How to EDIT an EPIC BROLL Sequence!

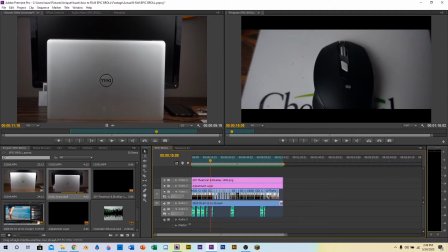103s
Alright, and here is the actual timeline right here. So I hope that was enjoyable to watch.
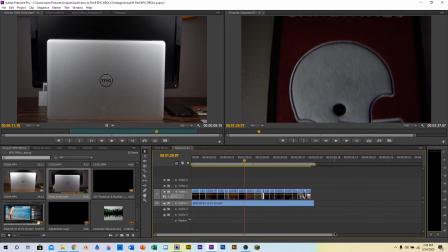111s
So yeah, let's just get started. Here's what we have right now in just the timeline.
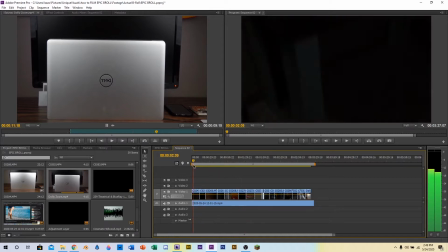117s
It's just basically the music playing, and I just select the in and out points, and I'll just give you guys a quick example of this.
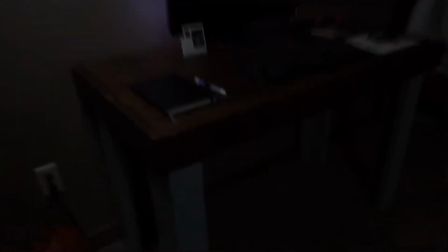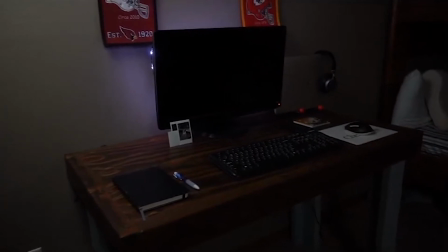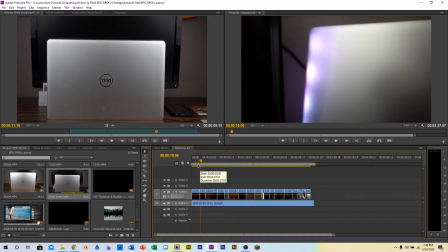143s
Yeah, and it's gonna take a while to get through this whole thing because we have done zero editing to this.
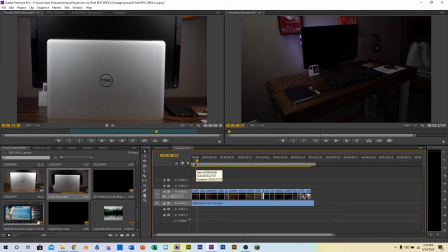147s
So let's make some cuts maybe and add some speed ramping to make this more snappy and not make the first shot 5, 6, or 7 seconds long.
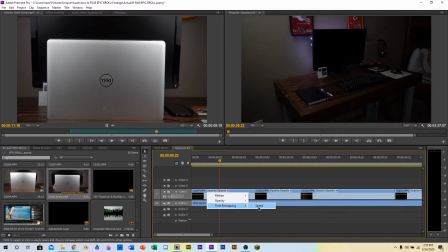159s
Alright, so the first thing we are going to do is we're gonna zoom in here, and we will create our speed ramp. And I want it to slow down about here, so we'll hit the P for pen tool. I will make a separate video on speed ramping, so just be looking out for that. I'm not going to go into too much detail right here with speed ramping, but just be looking for that video in the future.
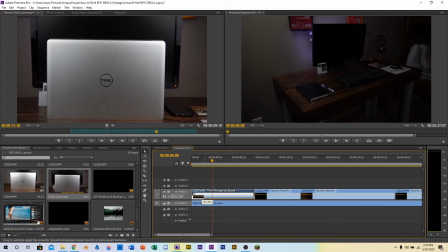188s
Alright, so we'll drag this up here to regular speed. There we go, we can select the P tool again, or pen tool, and just drag that to regular speed. There we go.
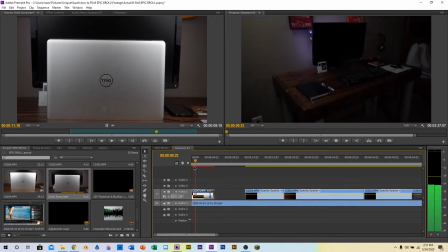204s
I like the first one, how it cuts kind of on beat at that first drop kind of thing. Alright, so basically we're just going to do the same thing right here with multiple of these clips,
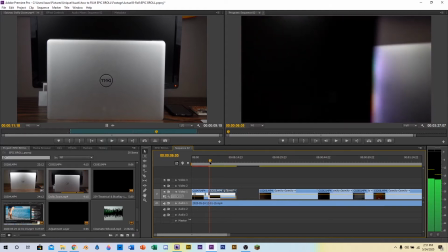218s
and we're just going to speed ramp them and make sure that these transitions fit nicely together.
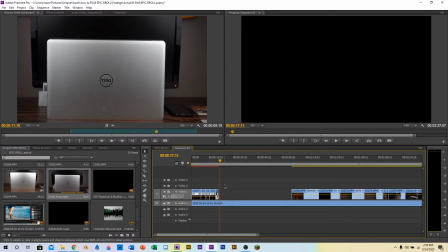223s
Okay, and now that we can see that we have sped all of these up, put speed ramps in them, we have a lot of room right here. That used to all be these clips spread out right here, but that's no longer there.
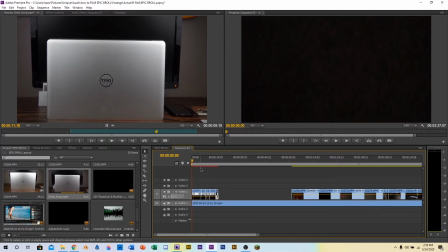239s
So now this first intro part is a lot shorter. There we go.
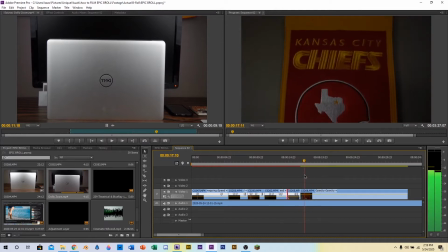244s
We want that right on that beat. Okay, and for this I'm just gonna add cuts.
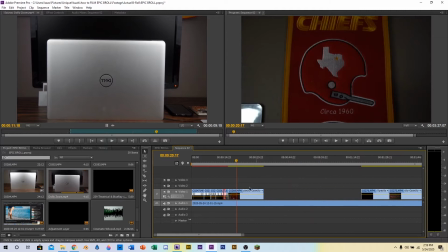249s
I'm gonna add cuts all through this one, and this one to kind of match the beat. So that's all I'm going to be doing for these 3 right here, and it's a really long and boring process,
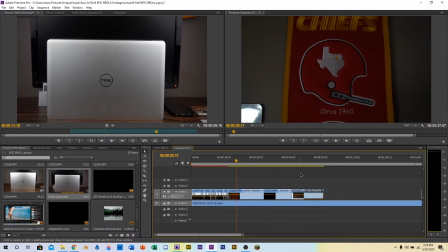266s
so I'm going to go ahead and get that done, and I'll be right back with you guys when I finish that. Alright, so we are back, and we have finished the little tiny cuts.
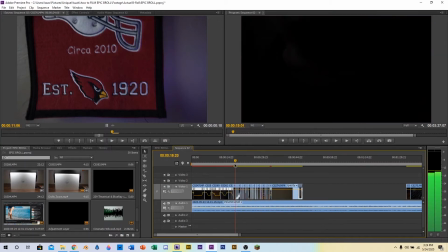275s
I'll show you what it looks like.
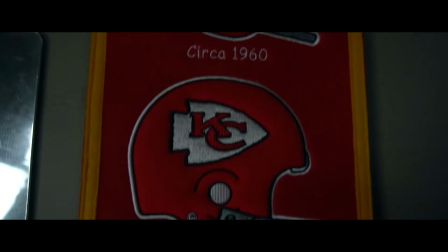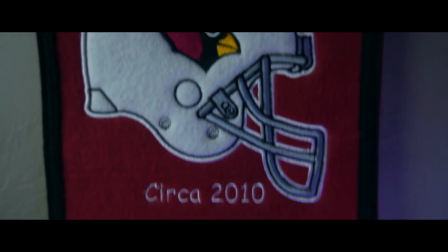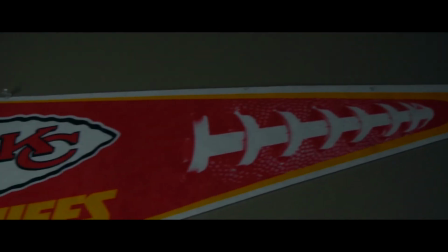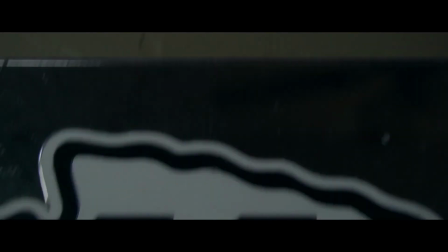293s
And the way that I kind of got out of
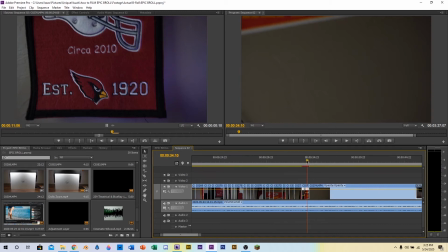298s
cutting it, because if you didn't get out of that, you would just be cutting it and splitting it every time that like that certain beat hits, and that would get really annoying, and it would just not be fun to watch because of the repetitiveness.
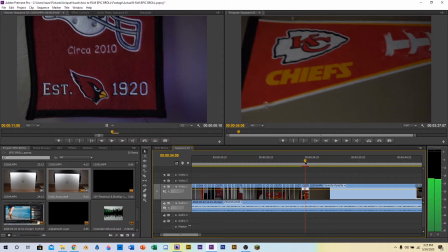315s
So how I ended that is I found the last beat that I wanted to go off of, and I started a speed ramp there, so it kicked up speed right as that beat hit, just to kind of give it the effect that it's still changing at the beat,
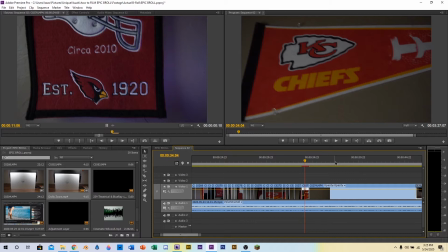332s
and just giving you that feeling that that's when the beat hits, I guess.